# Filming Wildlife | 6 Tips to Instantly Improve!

In today's video I'm going to share six tips that will help you improve your wildlife footage while also allowing you to get more consistent results every time you go out.
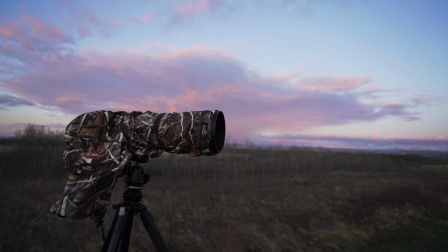Stay tuned! This video is part one of a two-part series where I'll be talking about filming wildlife. In today's video it'll be more about in the field tips and tricks and next week will be more about editing and my workflow while I edit and what I look for. So if you have any questions about the editing process leave them in the comments down below and I'll address those questions in that video.
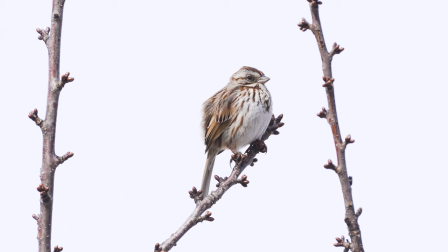Let's start with tip number one and that's to use manual focus as much as you can when you're filming wildlife. The rule of thumb that I like to use when I'm doing photography for example it's usually 90% of the time I'll be using autofocus, 10% manual. Well for video I flip that. 90% of the time I'm trying to use manual focus and for those really few select times like the 10% of the time when the
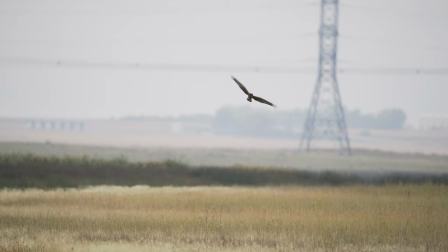animal is moving really fast or I'm trying to track it really quickly I'll just rely on the autofocus because I know that I won't be able to
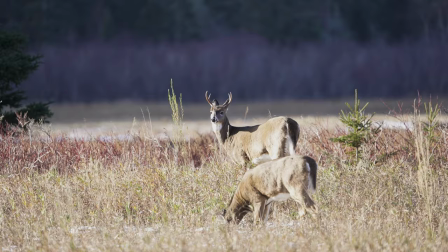manually focus as quick to follow it. But for the other times when you have just a bird perched or you have a deer in the field and it's not really moving too much, it might just be foraging, you really don't need to be using autofocus. There's so many elements in the screen like trees, branches, grasses that can distract the autofocus.
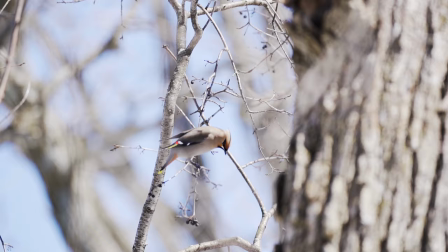And that's when you start getting that hunting in your footage.
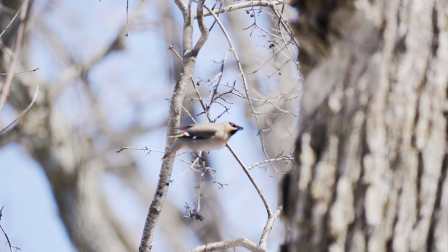And it's one of the most distracting things when you're staring at somebody's footage and it's just constantly jumping from trees to leaves to branches. So what I like to do is I have one of my custom function buttons on the top set to autofocus and manual focus switch so I can
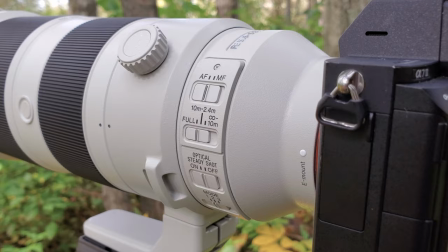easily switch between the two just from the top and the reason why I prefer that over doing it on the lens itself is because say I'm in the middle of filming something and the animal starts to move and I want to move over to autofocus for example if I have to go to the switch and press it I'm pretty much guaranteed to get shaken my footage because I need to put pressure to apply it to the switch whereas
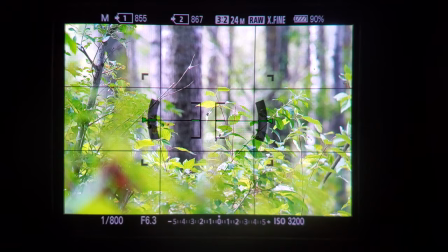if it's on a button I find it's a lot easier to press without getting too much shake in your footage and also when I'm manually focusing I have two things enabled
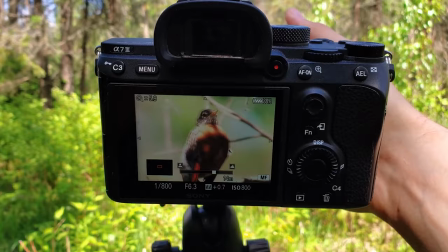which is focus peaking and focus magnification which is great to just zoom in see exactly what you're focusing on and know that
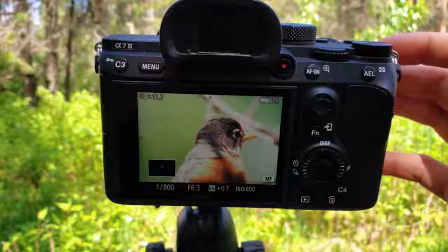when you're manually focusing you're doing it accurately it's such a great help in the field so use those settings try
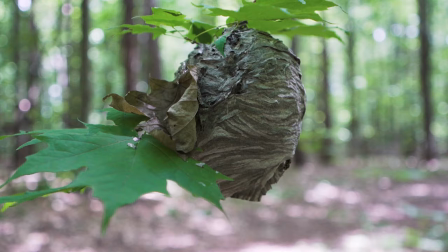to use manual as much as possible and you're going to get more consistent results with less autofocus hunting in your footage. Tip number two has helped me get more usable footage throughout the years and that's to keep my camera in slow motion.
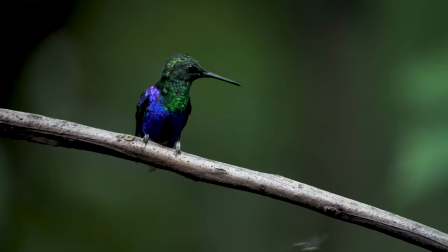The reason that's so important is most wildlife observations or interactions last only a few seconds you'll find the animal you'll see it before you even get your tripod
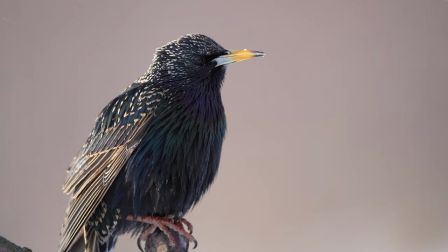down sometimes that animal's gone so the ability to shoot in slow motion increases that time that you're with that animal so when a bird lands for example and it might only stay there for two or three seconds if i'm filming in real time i'm only getting two or three seconds out of that interaction but if i'm filming in slow motion i'm able to slow that down to possibly 10-15 seconds and it really just helps you get more footage and wildlife just looks great in slow motion.
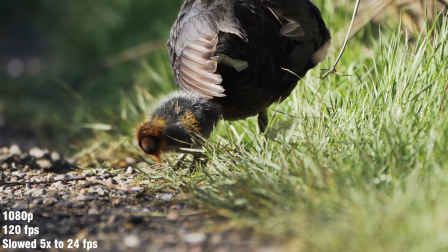So what I'll do usually if I'm just hiking down a trail I'll have my camera set in slow motion and then once I get to a bird or an
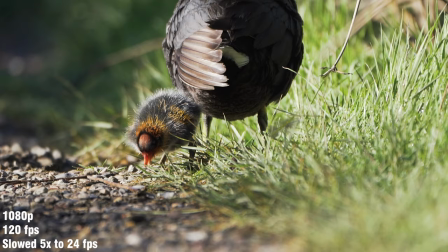animal and I start filming it if it's very cooperative then afterwards I'll switch to 4k and go in regular speed just because you want to mix in a variety of different types of footage from regular speed and slow motion.
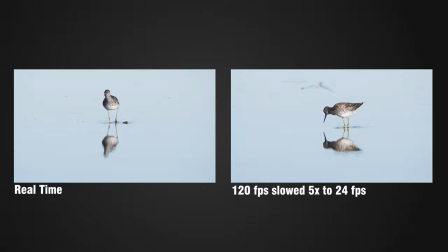Another great benefit to using slow motion is when you're tracking a subject or even if your camera is sitting on a tripod and there might be a bit of shaking it definitely reduces the jitters or the shakes that you get in your camera so it makes your footage look more smooth overall. Tip number three is to use a zoom lens. Versatility is absolutely key when it comes to filming wildlife.
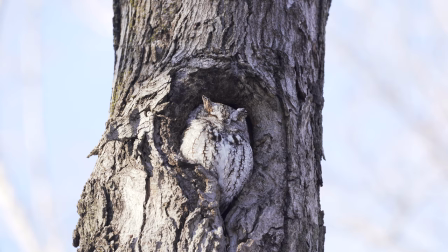There's kind of a common rule of thumb when you're filming not only wildlife but anything in general is you want a variety of shots.
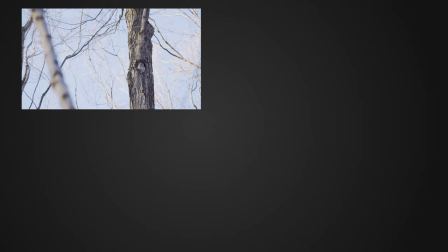You don't just want extreme close-ups of the animals, you want some wide shots, mid shots,
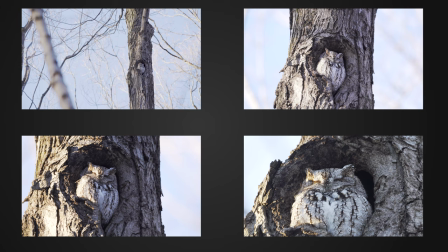tight shots and extreme close-ups to really get a full story of the animal's environment and what the animal's doing.
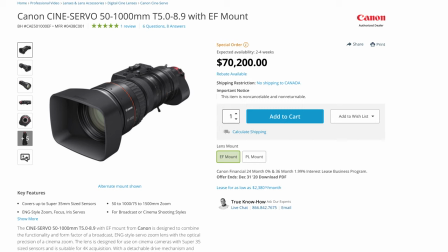If I was using a prime lens I'd have to move around a lot more to get these different shots and especially if you're in a blind you won't be able to move
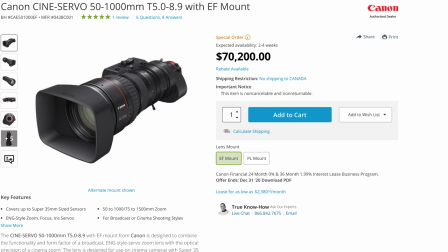around so that's why one of the most expensive wildlife lenses on the market is a 50 to 1,000 $70,000 lens.